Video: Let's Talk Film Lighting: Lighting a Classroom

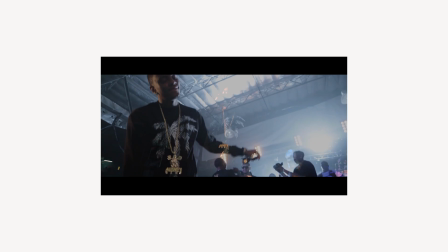What's up guys, Josh here. If you have not seen this video right here, you're gonna need to click on that in order to understand what we're gonna be talking about in this video.
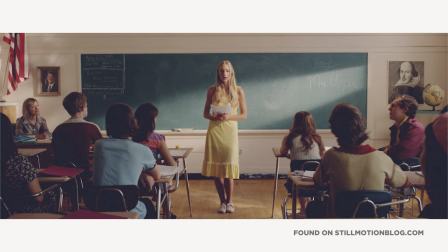Thanks guys. Hey guys, we're now gonna break down our first lighting setup. I want you guys to take a look at the scene and realize that there's so much more than initially meets the eye as far as the lighting that goes into creating the perfect scene. If you need to, just pause the video and take a look at this scene, and using the concepts and rules that you learned in the last video,
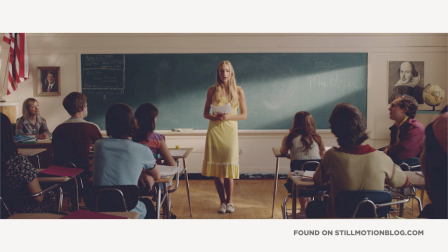try to break down the lighting setup before it is revealed to you. As you look at the scene, I want you to specifically think about the rules background, foreground separation, and 3-point lighting. I want you to think, how is this scene broke down as far as background and foreground?
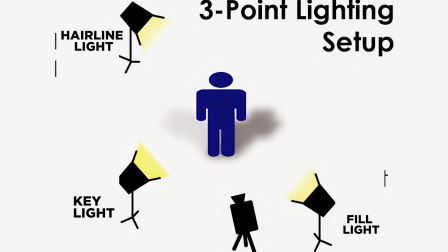As far as 3-point lighting goes, I want you to think, where is and what is the key light or the fill light?
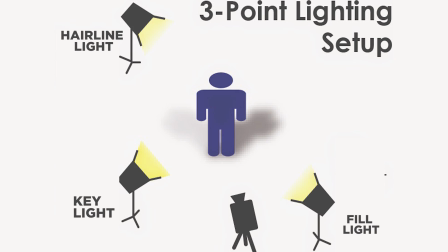Is there a hairline light?
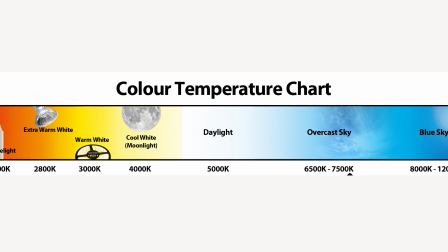I want you to start thinking about the color temperatures of those lights, whether those lights are diffused or more hard.
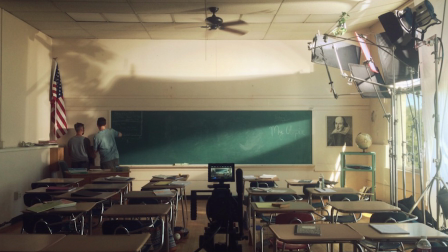Alright, that's enough time. We're going to start breaking down this scene. Now guys, if you remember foreground background separation, that's assuming that there's only a foreground and a background. But what's really interesting in this scene is there's actually 3 segments of the scene.
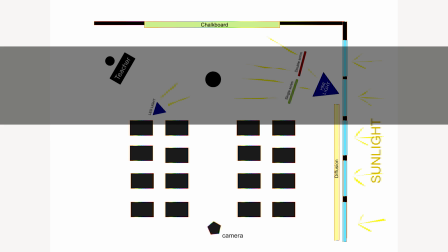There's the foreground, there's the middle, and their background, and they're all separated as far as the lighting setup goes.
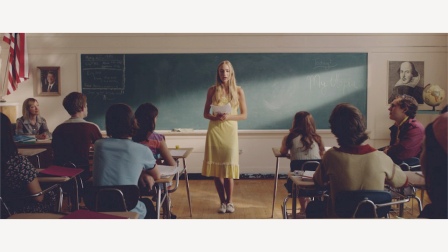If you look at the foreground, that's the part of the scene that's closer to the camera. You're going to see that the students in it are lit more softly and more dimly.
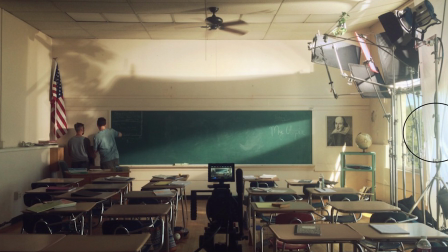That's caused by the diffused sunlight that's coming through the windows that have the diffusion sheet draped across them in the right of the room.
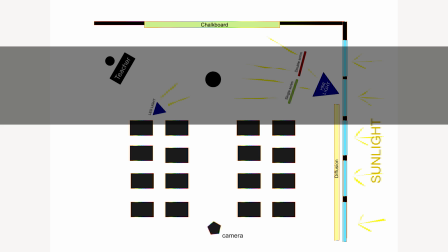Now we're going to talk about the middle. The middle just consists of the girl in the yellow dress standing up in front of the class.
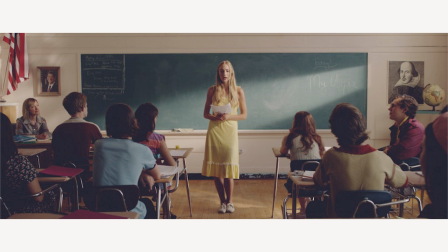She's being lit directly by the sun, which is being able to shine through the window without the diffusion,
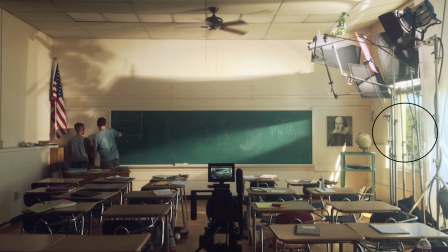because the diffusion ends before it reaches the front of the classroom, as you can see. After doing a little bit of research on the internet, I realized that the HMI light on the right hand side of the classroom is actually lighting the girl up as well on the right side.
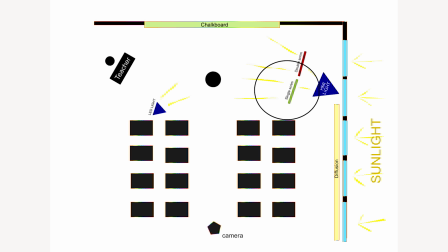The light is actually shining through a scrim, which is actually cutting the intensity and softening the light a little bit as well.
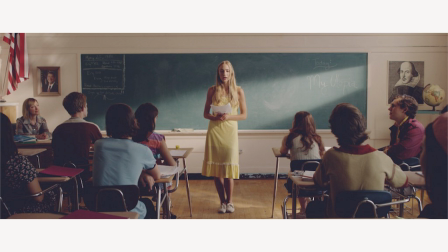And what actually can't be seen is the bottom of the girl's body is actually being lit up by a secret Kino Celeb light,
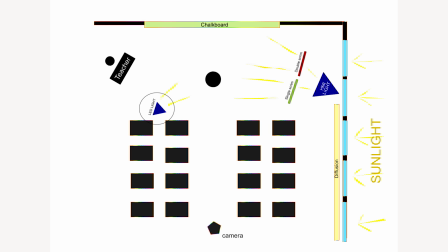which is an LED light that's actually hidden in front of the front row of students. Now we're going to move to the back of the room.
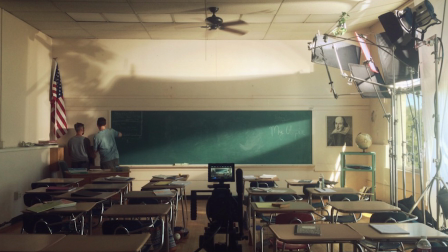The back of the room is actually being lit up by the HMI light that you can see on the right side of the classroom. It's really interesting because the cinematographer created a really nice looking streak right on the chalkboard with that light.
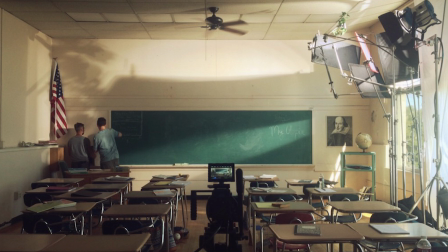He did that by arranging flags in a specific pattern. Flags are of course used to cut light. They're just black flags that are being held up on C-stands and arms. The HMI light is actually being split into 2 directions. As I said before,
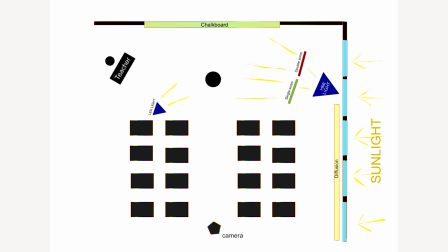one half of the beam of the HMI light is actually aiding to light up the girl in the yellow dress,
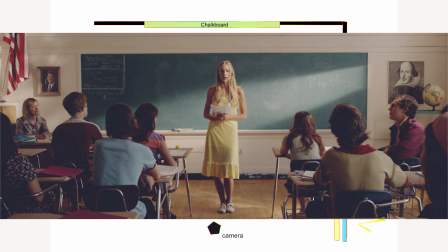and it's being diffused by a single netted scrim.
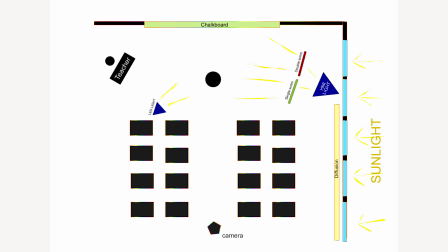And the other half of the beam of the Kino flow is actually of course hitting the chalkboard, and it is being diffused slightly by a double netted scrim. The reason for the diffusion was they were trying to get the ratio correct so that the light falling on the
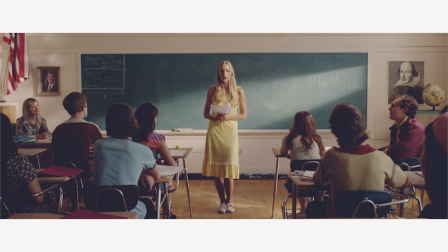chalkboard wasn't too bright compared to the light lighting up the girl. They wanted the girl to be the brightest thing in the scene, and they wanted her to pop out, of course, from the background.
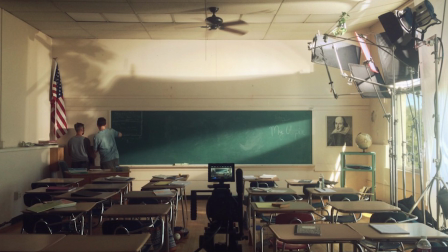Now, as you guys know, the HMI light is actually pretending to be sunlight. And what's interesting is there are actually leaves that are being hung in front of the HMI light, if you can see, and the light is shining through the leaves and actually casting a shadow on the left side of the room.
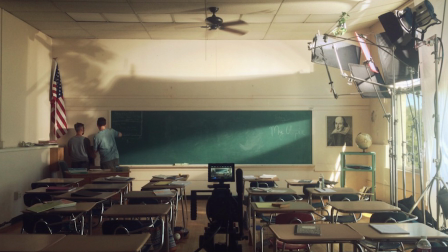So it looks like the sun is actually shining through a tree. It was a really cool, awesome effect that I thought was really impressive. What's interesting is what cinematographers use when they aren't able to actually get a real branch full of leaves is they use something called a cucoloris,
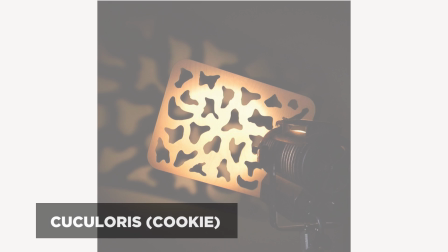or a cookie for short.